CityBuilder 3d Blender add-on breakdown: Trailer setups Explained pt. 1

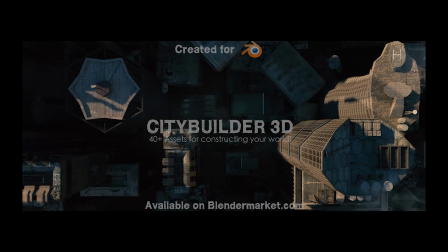What's up guys, it's Brad from Light Architect here.
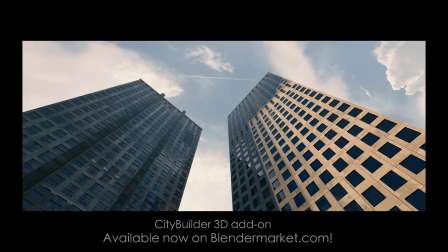Today I'm going to be doing some conceptual breakdowns inside of Blender for some of the shots we've used in the CityBuilder 3D add-on trailer for Blender.
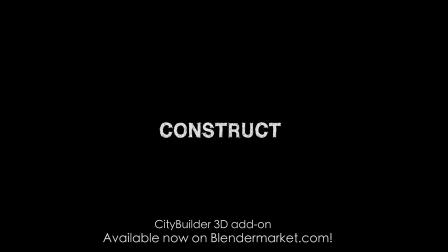As you probably know if you're watching this video, the CityBuilder 3D add-on has been released on Blender Market just yesterday.
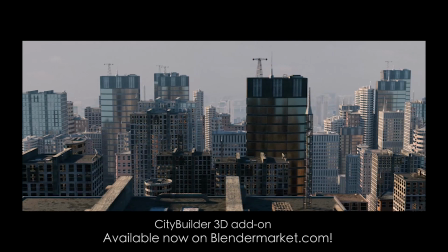Be sure to check it out. Be sure to check out our add-on trailer.
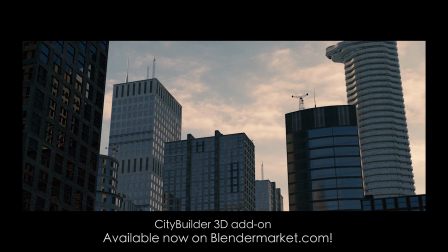That said, a lot of the concepts I cover in this video will be useful whether or not you download the add-on from Blender Market,
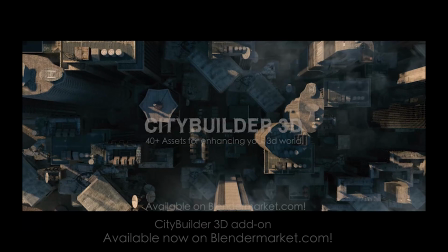but we do hope you like it regardless, and let's get started.
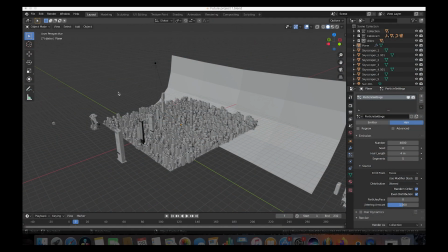Alright, so first we're going to be breaking down one of my personal favorites from our trailer, this kind of futuristic derelict city flyover shot.
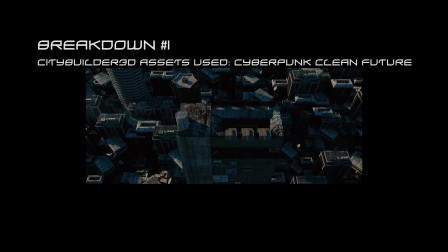And this shot was kind of inspired by the movie Dread. I don't know if anyone out there have seen it. It's I think that film was made in...
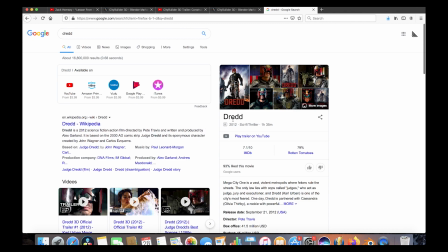It's a 2012 movie. It's a sci-fi thriller. The visual effects breakdown for this movie was part of our inspiration for building some of the assets in the plugin we've made. Definitely check out the Dread visual effects breakdown. It has some pretty awesome stuff in it. But yeah, let's get started in Blender.
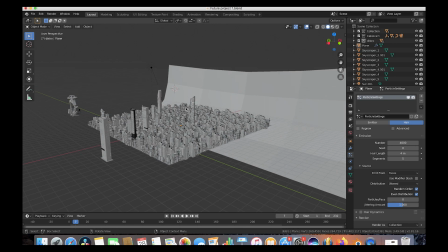So here we are inside of Blender. This is the shot setup here. So essentially what this scene is comprised of is a background plate, which is essentially an image that we've imported and projected onto geometry to create some depth in the background. We've projected that image onto this piece of geometry here,
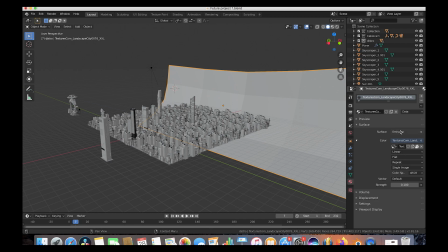and then we've created a material that is an emission layer, so that actually isn't being lit by anything. It's just emitting the light of the image and creating just a background plate for us.
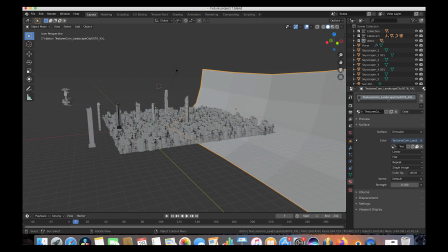So that's our background layer, and then our foreground elements here, we have essentially two concepts that we're using to create this scene.
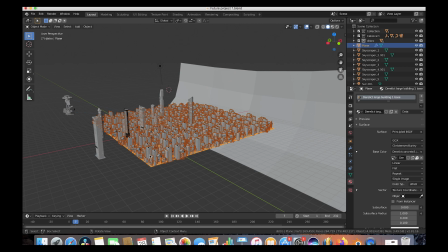The first one is essentially a plane that we've created a particle system for,
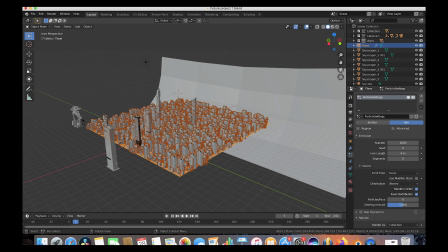and on that particle system we have used a collection of CityBuilder 3D assets to distribute kind of a base layer of low-lying buildings for our city. And I think we've used maybe essentially just 3 or 4 different city assets.
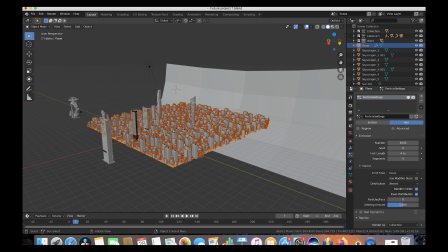Of course, the more assets you use distributed across this particle system plane, the better it's going to look because it's going to have more variety. Another trick that we've learned to create this base layer of assets for your cities is to increase the scale randomness. So give your building some random scale so that not all of the same building is the exact same height.
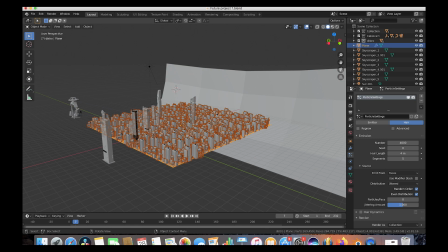So that's one little trick. At the end of this video, I'm going to show exactly how you can create a particle system and distribute your assets across it,
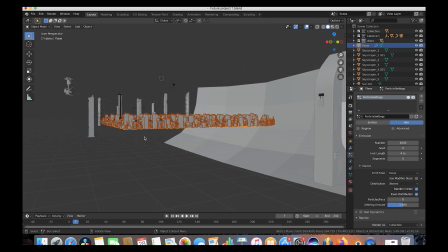but let's continue with the rest of the breakdown on this specific shot. So after you build a basic particle system generating some buildings across a plane,
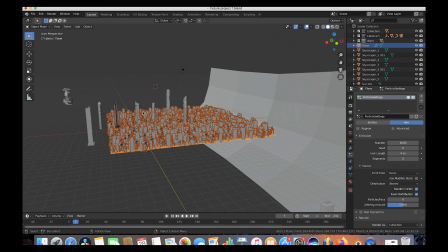our second step is to build more specific aspects of the city that we want. So essentially what we've done here is we've imported a few of the taller building assets from our Cyberpunk Future city asset pack,
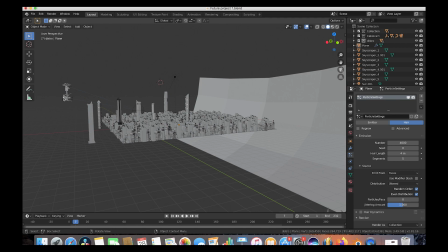and we've just kind of placed them in various spots in our scene in the foreground as our camera is going to rise above it and go over our main building here. So let me just show you what that is comprised of. One of the ways I like to work when I was creating some of these cinematic shots for this trailer is actually by splitting our screen here.
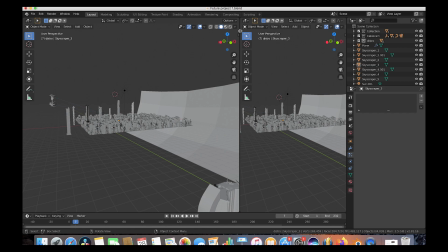And what we can do is we can view the whole scene on the left panel here, and then we can view through the camera on this right panel here.
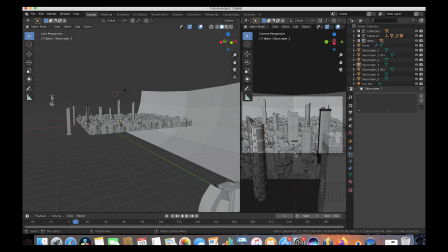So as you can see, this is our shot in 3D form without being rendered, and if we scroll through here, we can see how everything is working for us.
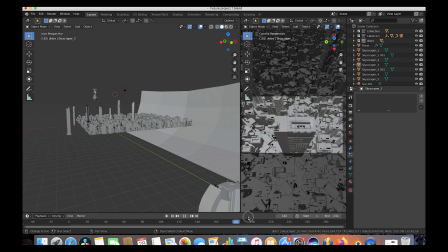And it's just kind of craning over our main building in the center here. This specific shot we did use the cable cam cinematic movement rig for.
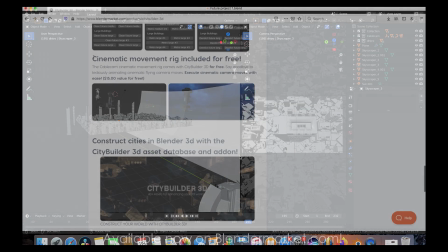That cinematic movement rig is of course going to come for free in the CityBuilder download.
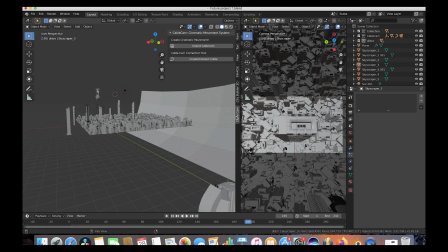You can add it to your scene right here with the cable cam plugin. You just import it and start creating some cool camera moves.
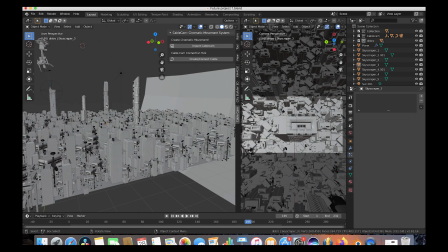How this rig works is you animate it with 2 controls.
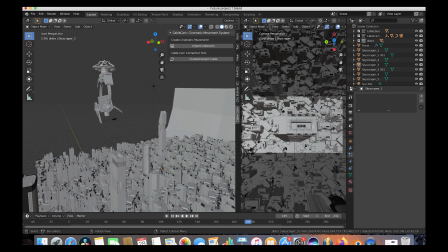You animate the position of the rig with this control right here.